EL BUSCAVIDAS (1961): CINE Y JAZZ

Otro de los momentos importantes de la película y en el que la música, o mejor dicho, la música y el silencio juegan un papel fundamental, esa es la aparición del otro personaje también más importante que hay en el film la aparición de Sarah esa mujer
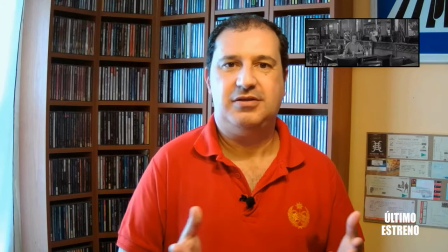1408s
que de repente, repentinamente aparece en un bar en la película en la que Eddie Felson
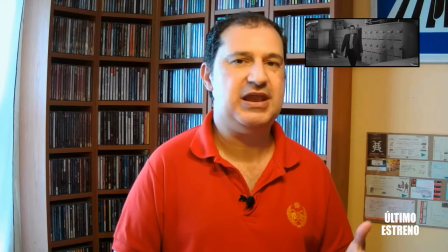1417s
se acerca a la barra va a pedir un café, la mira, la contempla ella está sentada sola solitaria,
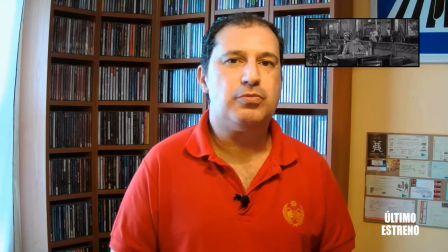1423s
no hay nadie y además en las mesas no hay nadie, con una homenaje en hierática de ella y él,
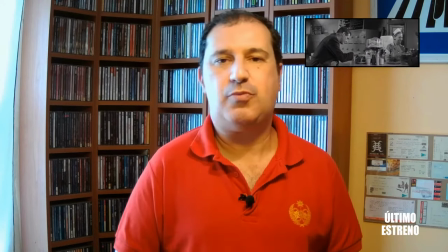1429s
al ver que es una mujer atractiva, pues él se acerca a ella, se sienta,
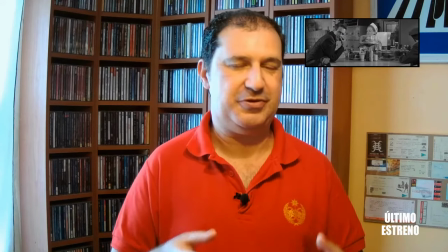1435s
él se queda dormido y al final la cuenta la paga a ella después de una conversación que han tenido los dos un poco para conocerse.
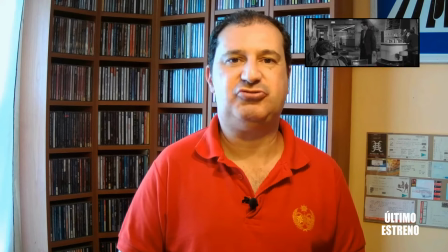1441s
Ya a ella se le ve que es una persona solitaria, una persona que no está con nadie y además,
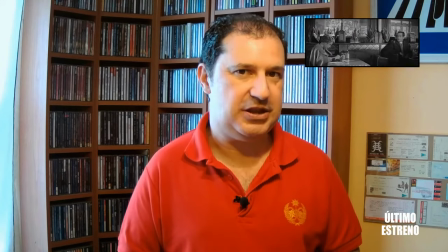1446s
bueno, pues que tiene un halo de extrañeza y de misterio. No hay nada de música en la aparición tampoco del personaje.
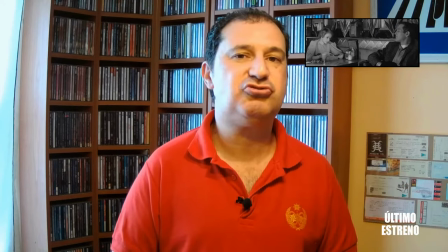1455s
Si no había en la de el gordo de Minnesota aquí tampoco lo hay no hay nada hay unos
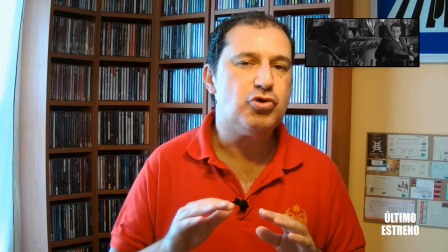1462s
suaves tonos del tema que
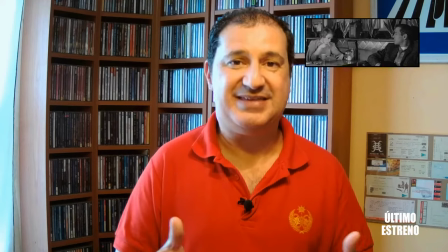1467s
en el CD se llama el tema de Sara que aparecen también al cabo del rato
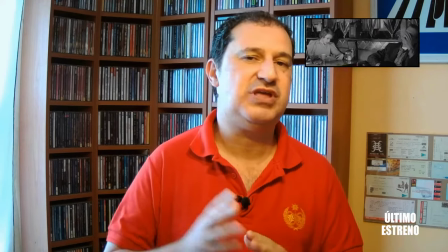1472s
en la conversación que mantienen Edith Belson y que mantienen Sara pero cuando aparece el
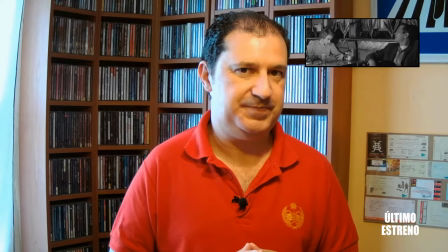1476s
personaje no hay música ¿por qué no hay música?
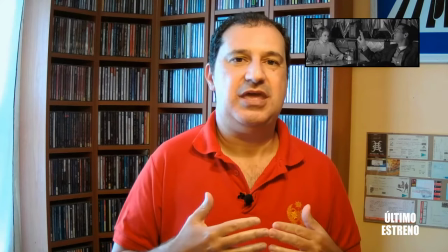1479s
¿por qué después es la segunda vez que también Sara aparece y cuando él la vuelva a encontrar en el bar al cabo de los
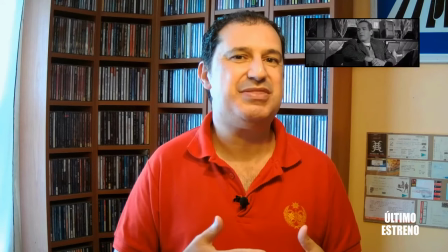1488s
días se la vuelva a encontrar y tampoco hay música y por qué cada vez que aparece este personaje no hay porque Sara es un personaje solitario
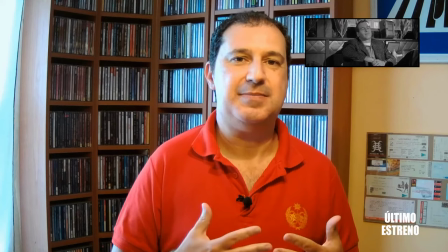1498s
la mejor definición que hay para demostrar que una persona es solitaria
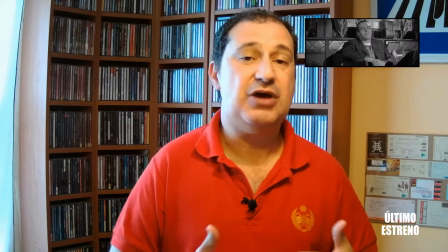1503s
es la ausencia de todo y la ausencia de todo también es la ausencia de música
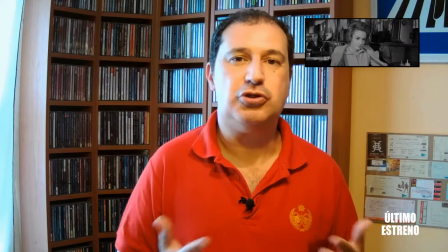1509s
Sara está despojada de todo Sara no tiene nada,
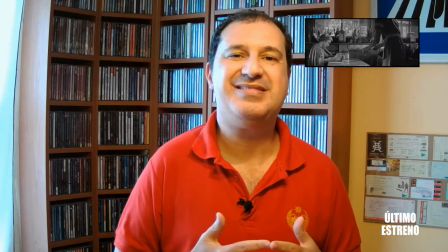1513s
no tiene familia no se le conoce nada, Sara solamente tiene algo que padece una enfermedad,
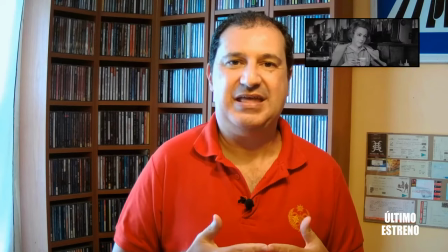1519s
el alcoholismo, que es lo que hace que ella esté totalmente decrépita en su interior y que ella,
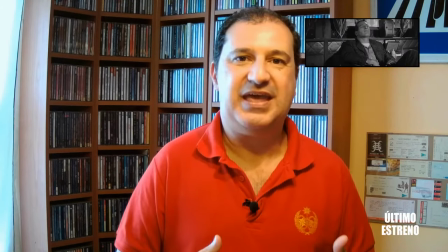1526s
a pesar de los intentos porque Eddie no caiga en esa continua espiral de ambición al que le va a llevar
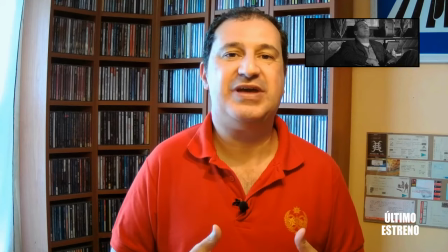1533s
Bert el otro personaje que ahora vamos a hablar, a pesar de eso, ella es una persona que no tiene nadie,
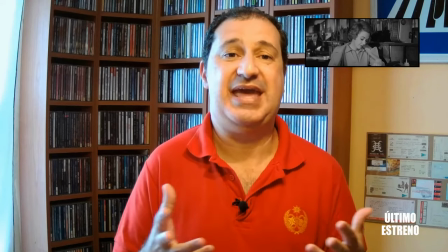1540s
que se ha enamorado de él y ella no ha tenido nada,
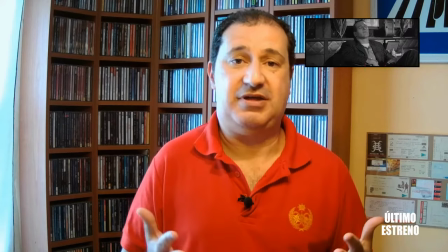1544s
ni ella conocemos su historia porque ella está abandonada ella es una persona abandonada la mejor forma de relacionar eso como os
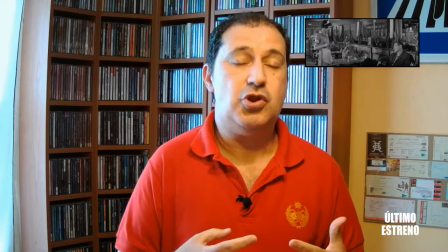1551s
digo, con el personaje es el silencio no hay música cada vez que aparece Sara
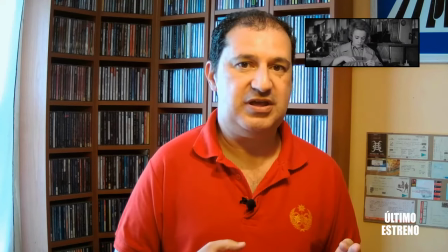1558s
ni cuando aparece la presentación del personaje ni cuando aparece por segunda vez ni cuando ella
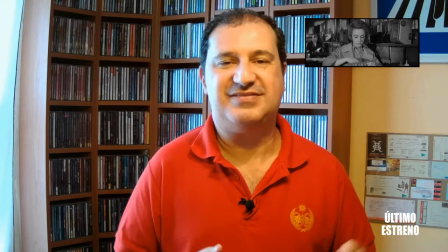1565s
sufre, casi al final de la película, todo ese abandono que está padeciendo por culpa de Eddie e incluso cuando
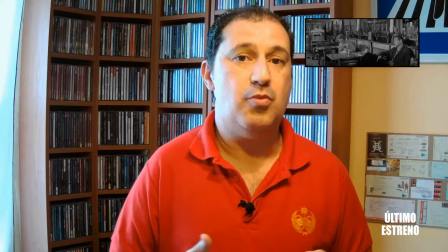1574s
se resuelve una situación como es su suicidio.
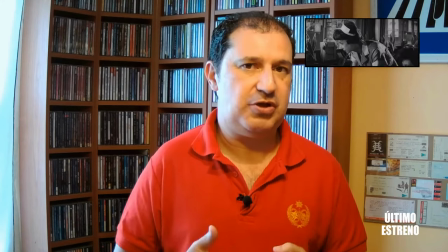1581s
Ahí hay una cosa curiosa también, que ahora os lo voy a contar, pero por lo pronto vamos a ver esa secuencia.
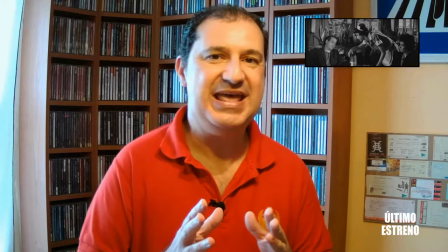1586s
Vamos a ver la secuencia de Sara tal como se presenta en la película,
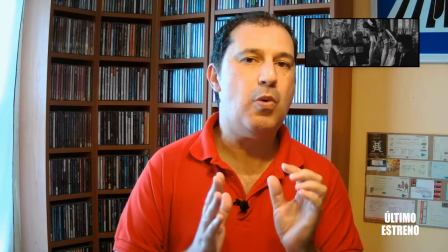1590s
vamos a ver esos minutos y después vamos a ver un poco de la misma secuencia, qué hubiera pasado, cuál os gusta más,
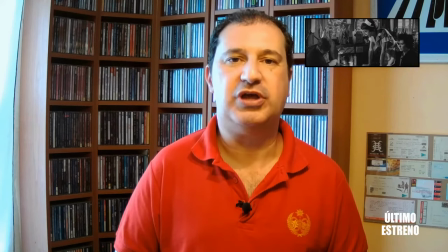1597s
si el tema dedicado a Sara lo hubiera puesto el director de la película, Robert Rosen,
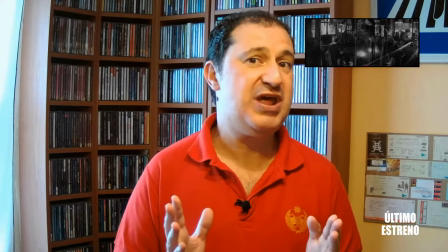1603s
desde el principio en el momento en el que aparece el personaje en lugar del silencio. A ver cuándo os gusta más.
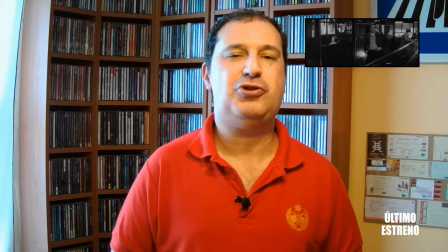1608s
Vamos a poner los dos ejemplos.